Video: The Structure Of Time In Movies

So, moving away from the montage, another similar way to show the passage of time in your movies is the time lapse.
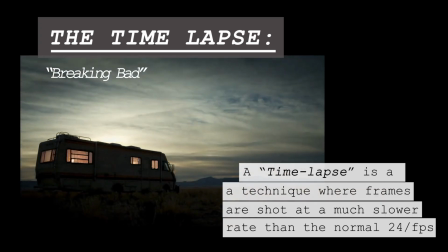A time lapse is a technique where frames are shot at a much slower rate and then played back at normal speed.
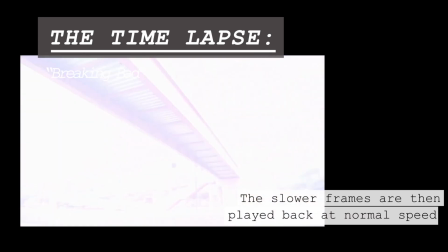Now, this is used less often, but I still think it's a great way to show time flow. For example, Requiem for a Dream.
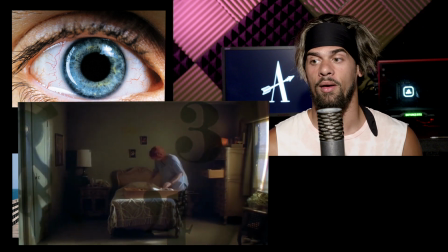They have great time lapses in that film of the old lady who is hooked on pills and speed.
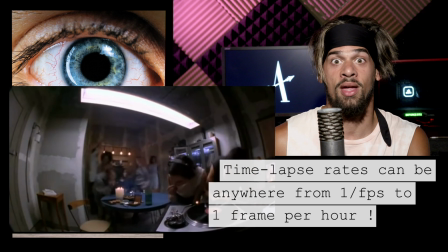And she's going around her whole apartment cleaning up, them getting high and partying, and it shows all this craziness. Another example of time lapses is the Danny Boyle movie, 127 Hours.
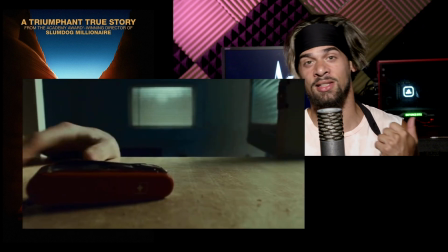It's about a guy who has his arm caught in a boulder while hiking.
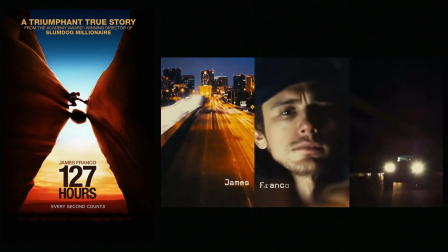That movie has great time lapses in the intro and in another scene when he's caught in the boulder,
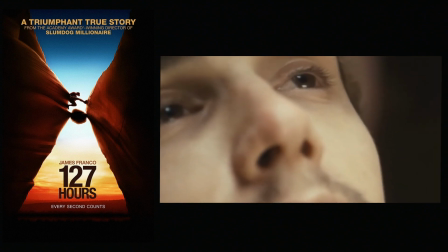he's retracing his steps, and they have a great time lapse there too.
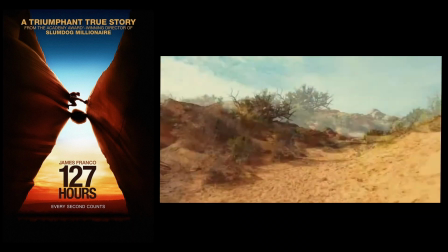What's cool about this one is that it's not a static frame,
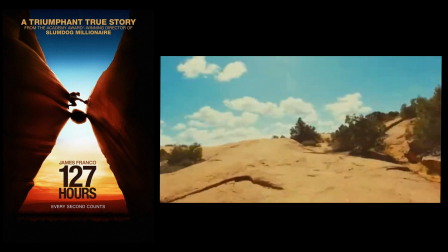so it's a series of stills but moving, so it's kind of like a hyperlapse,
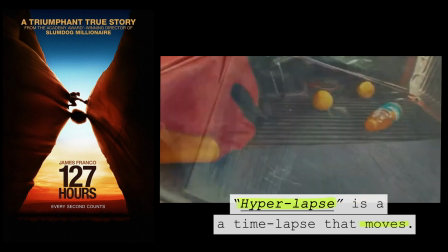but the frame is changing height.
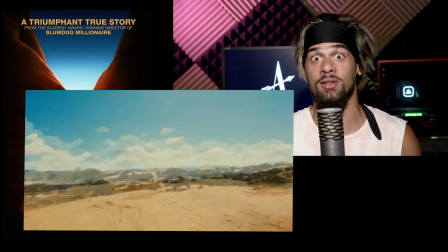It's a very choppy, bumpy, sloppy time lapse, but it fits because he's on a hike and it just works, okay? So those are all the ways that we can express time in movies. I want to talk about structuring time now. The two main ways you're going to structure time in your movie is linear or non-linear. Linear movies are chronological. They show action in a logical, sequential manner. Non-linear narratives is when the story takes place out of order, leaving you, the viewer, to have to piece together what's going on. The most famous example of this is Pulp Fiction. This movie made the non-linear narrative cool.
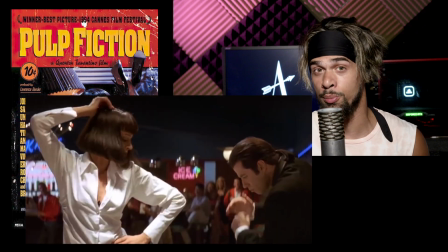This story is told completely out of order. We have multiple protagonists, each with their own storylines.
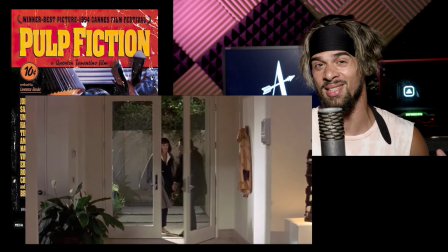Tarantino decides to separate them into different chapters using title headings.
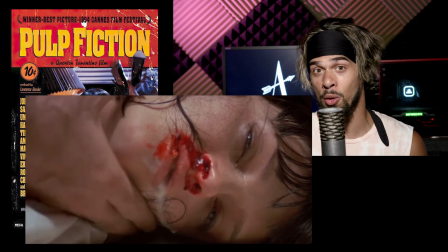Many of the supporting characters show up in other storylines, and some of the actions in one storyline affect the other.
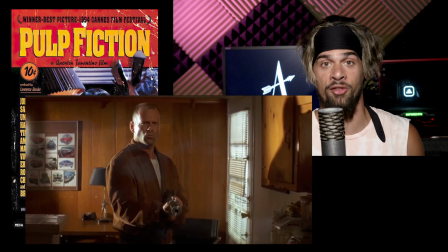Just a brilliant film, and definitely the film that made the non-linear narrative popular. While non-linear narratives could add a lot of intrigue to your story, a non-linear narrative really needs to be well executed, and there needs to be a strong justification for putting your story out of order. So when you're writing a non-linear story, I think it's very important to ask yourself, why are you putting your story in a non-linear format? That's the first question you have to ask, because it does add a lot of complexity and it makes it way harder for audiences to follow along. If you're going to make your story non-linear, it should serve the story. A great example of this is one of my favorite movies of all time is Eternal Sunshine of the Spotless Mind,
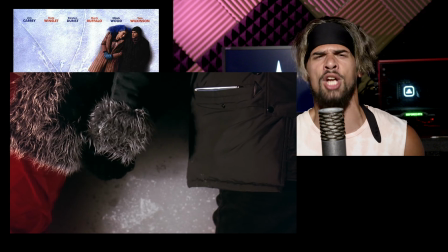starring Jim Carrey and my childhood crush Kate Winslet.
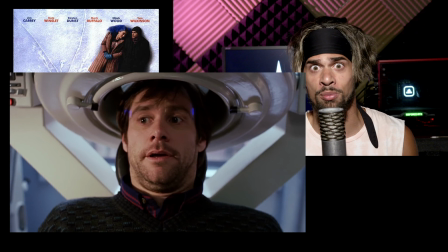This is like a soft sci-fi romance movie that follows a couple who is in love with each other,
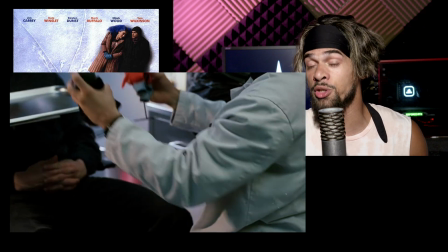but they break up and they undergo a procedure to have their memories erased.
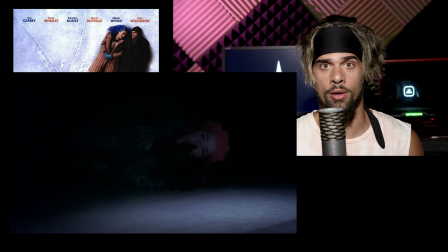And that movie is told completely out of order, but it fits the narrative.
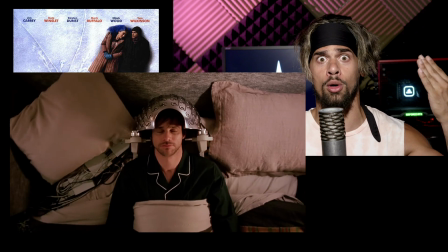You have this person who's going through a procedure where he's having his memories erased.
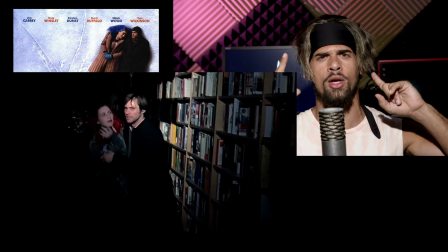So we're jumping back and forth to all the different memories.
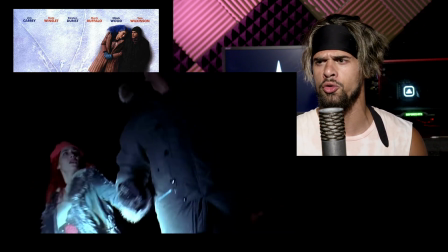And remember how I told you earlier how you can use a character's appearance to establish time?
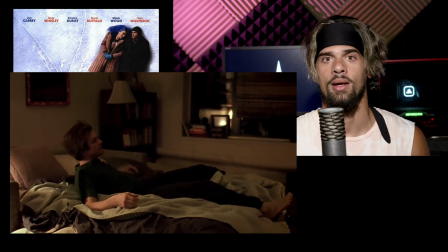This movie, which is non-linear and jumps around in time, it uses no text inserts or title headings or nothing.
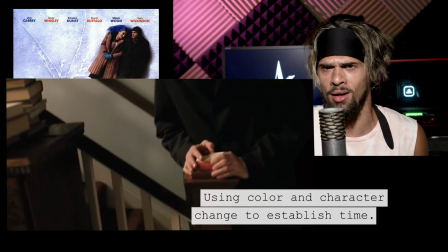The director uses Kate Winslet's hair color to indicate where we're at in the story.
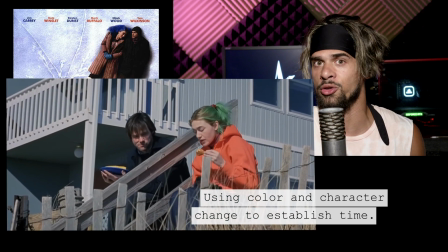When the couple first meets, her hair is green, which is a springtime color.